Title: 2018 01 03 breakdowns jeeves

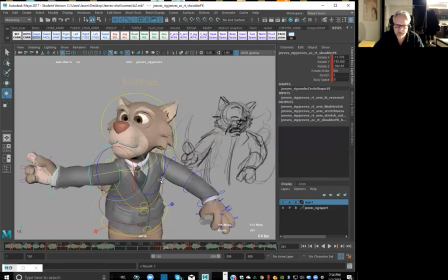(82:40)
Okay, just going to bring this out a little bit so it's not interpenetrating inside his head.
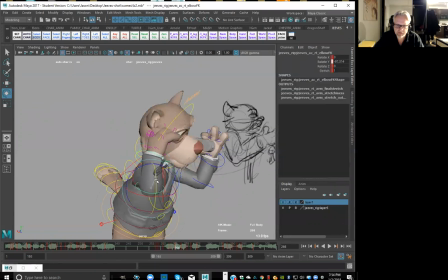(82:50)
So maybe we'll bring this up a little bit higher maybe. So again, I'm trying to get something that's a little wilder, right?
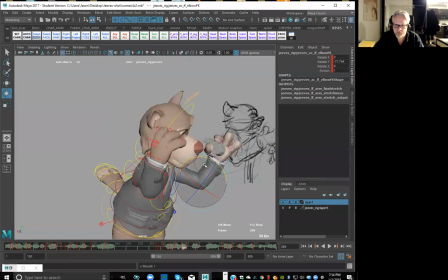(83:01)
So in, out, I'll get this one to come a little wider out this way, and then back in, and that's gonna explode up into that.
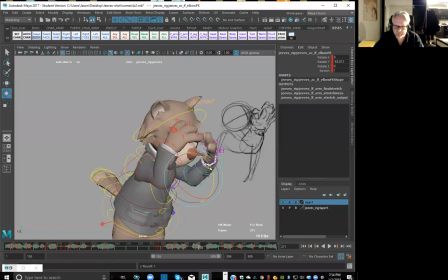Okay, this one, maybe a little lower. No, actually, let's keep it high, and then make this one a little bit lower.
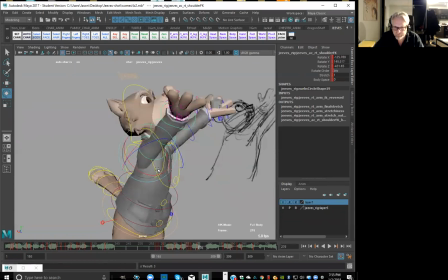Okay, this hand is a little bit this way.
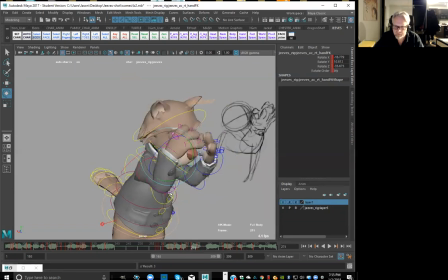Okay, now
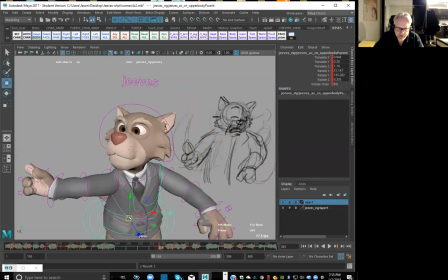(83:53)
maybe we'll bring the whole body just a little bit lower to make it a little bit more broad getting into this pose.
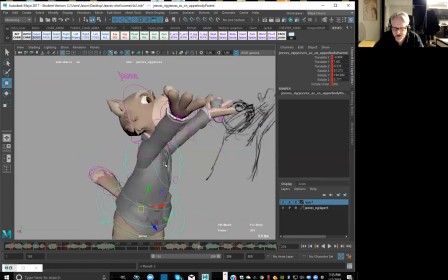(84:02)
This one a little bit lower too. So I'm looking at just graphically how can we make this a little bit more pushed, right? So this one here, maybe make it a little bit lower here.
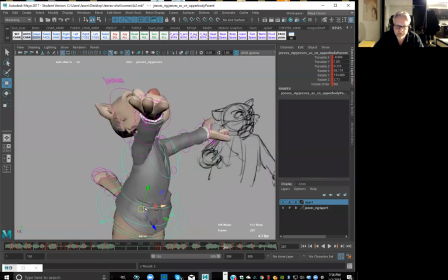(84:20)
And then we're getting this to come up and around. So maybe we can push this a little bit higher. So as if he's coming up on his tippy toes and then start to come back down into that. Boom, here, this one maybe make it a little bit lower.
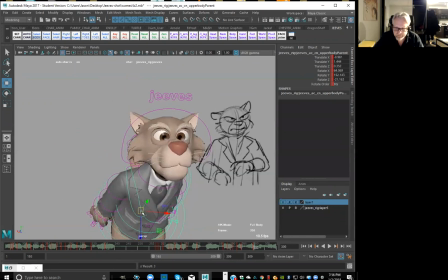And then the last pose will be over here somewhere. So the key there. We'll get the everything just to sort of settle down here.
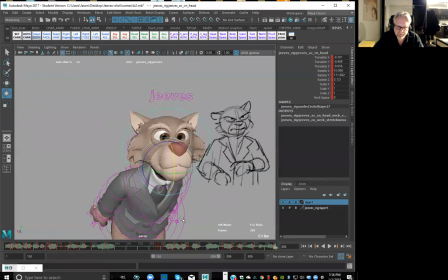Okay, all right. So let's have a look in here.
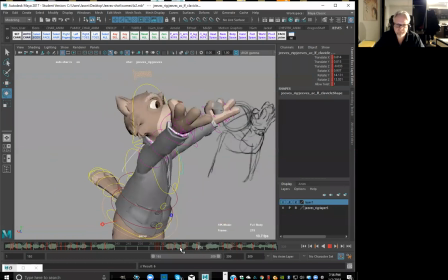So anticipate before we do this, right? So I don't want everything starting at the same time again, right? So I'm going to look at 236 and then 258.
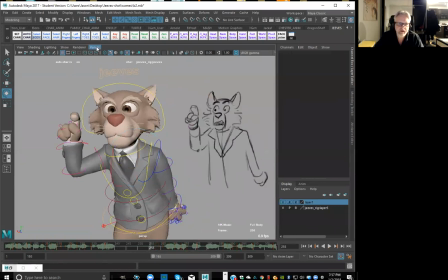(85:30)
So I imagine maybe a three frame little anticipation, like around 255, right? So I'm going to set a key on everything right there. Okay, so like, okay, so now it's going to be 258. Let's start to bring them back.
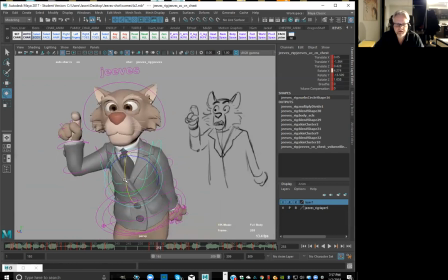(85:53)
So they can kind of anticipate that. Right, a little drag right there. Okay, just kind of scrub through just to see the kind of arc that we're making. Okay, right here.
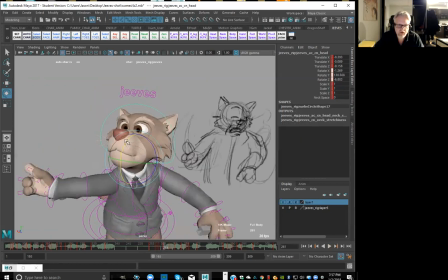(86:09)
Get this to go a little bit higher. And then we'll start to get like a little bit of a smear frame here, right? So we'll start to go whoop, a little wider. So that it feels like it, we can turn a little bit faster here.
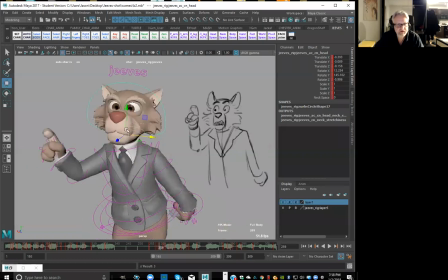(86:28)
But what I'm trying to do is get like his face to cover graphically from there over to there nice and quick. Okay. And here, bring it over a little bit.
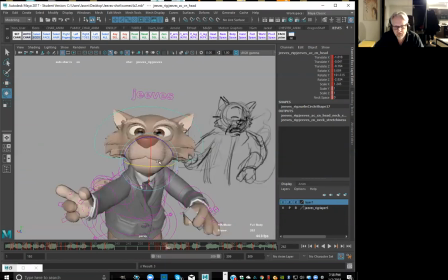(86:42)
So it feels just a little bit closer to that final destination.